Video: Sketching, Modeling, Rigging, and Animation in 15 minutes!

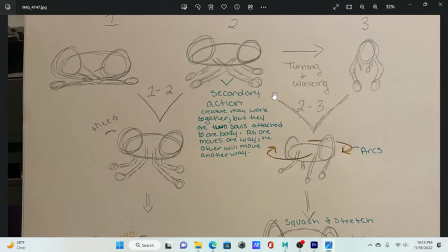[12:12]
They are 2 different beings inside of one body, so there's always going to be another action with the other that is going to be initially connected.
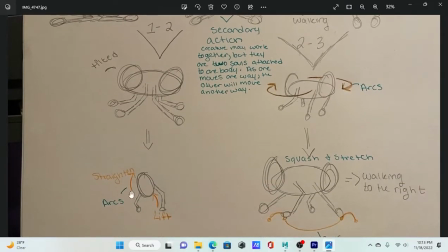[12:27]
Then, if you go down, I have a few notes here that say arcs.
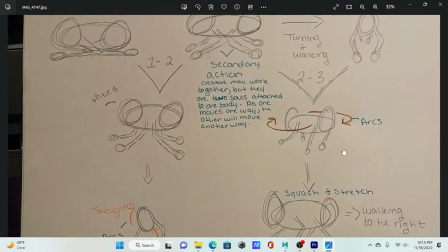[12:33]
I was trying to think about how I could give that naturalness, as I described before, that natural arc to make it more real.
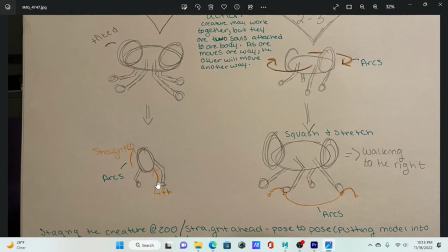[12:45]
Here we would have where they would lift one side up, there's one arc, and the other side is where they would straighten themselves because they're tilted at the moment.
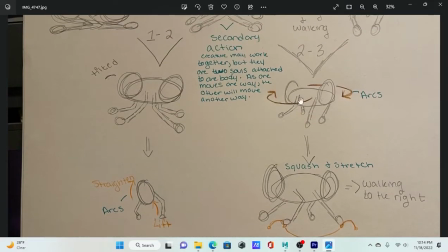[12:56]
So another arc to straighten themselves. Up here, they're going to be in an arc whenever they turn around.
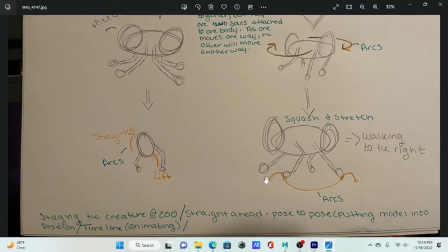[13:05]
And below, whenever they're walking, they're going to have arcs with hand and arm movement. The hands are going to go up and around to push, and so will the movement of the arms that kind of go along with it.
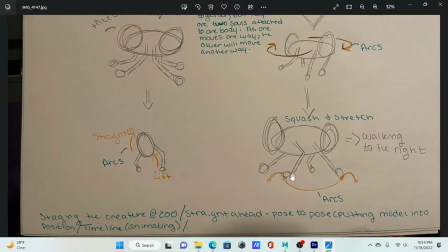[13:22]
I have this here in the middle to kind of showcase the rhythm that they're going to go in. It's almost like in an arc movement. Now to talk about squash and stretch. Again, this is like secondary action. This kind of goes with the creature completely.
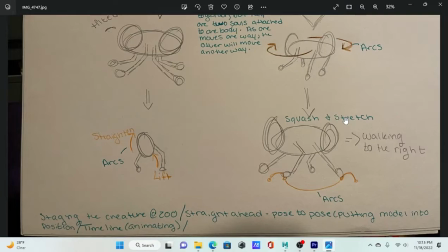[13:41]
Squash and stretch, It's going to be the movement of the creature in general. As I explained before, with their accordion worm-like structure,
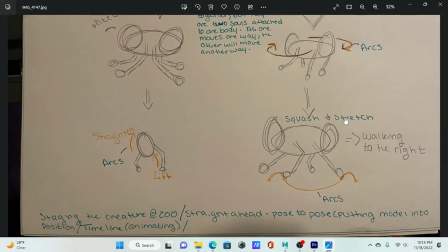[13:57]
in order for them to be a little bit flexible, that's how they're gonna transport.
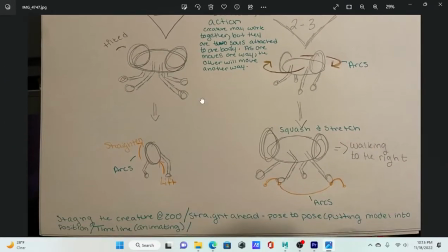[14:06]
Below, I have a few extra notes I can showcase.
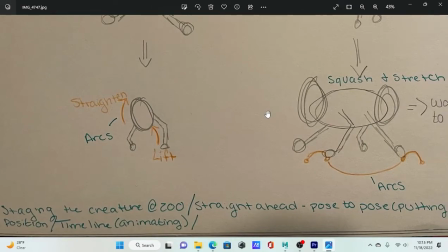[14:12]
One says staging. For this particular project, we're going to be staging the creature at a zoo. So there's going to be a showcase for each creature specifically. So you could say that each creature specifically is being staged.
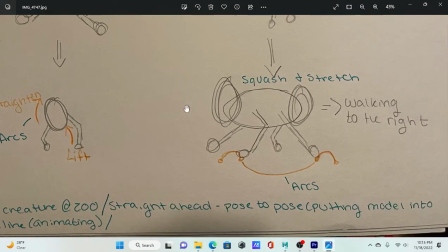[14:31]
There's straight ahead, pose to pose. This goes more into the actual work of the animation process,
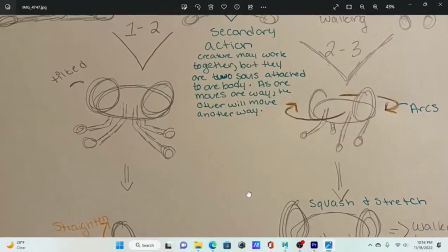[14:40]
because I have to do a pose to pose, as you could see here.
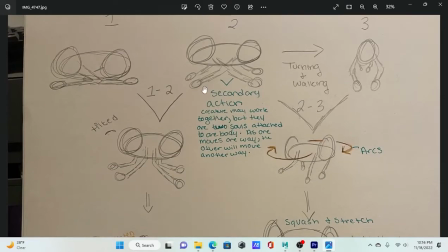[14:45]
I need 3 big movements and slowly work on the details more. And then timeline.
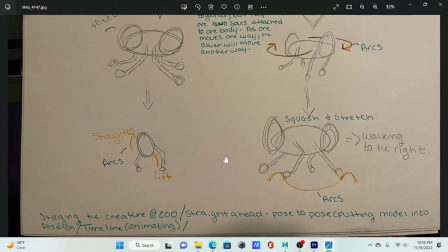[14:55]
timeline is what we use, or what I use in Maya. It help depicts how fast something may be going, how slow something may be going, and I think it's just a huge part in animating, just like the straight ahead and pose to pose.
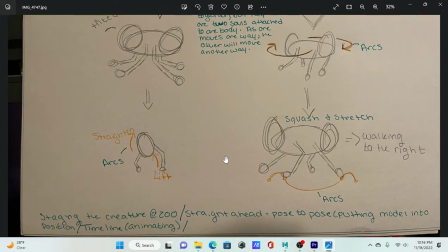[15:13]
Whether you're realizing it or not, you're always using those two. Alright guys, that's a wrap.
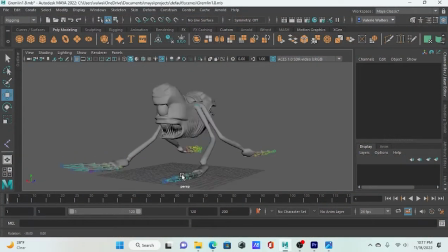[15:19]
If you have any questions, feel free to ask below and give me feedback on what you think. I could have done better, should have worked on better. So if there's something you noticed, please let me know, and thank you.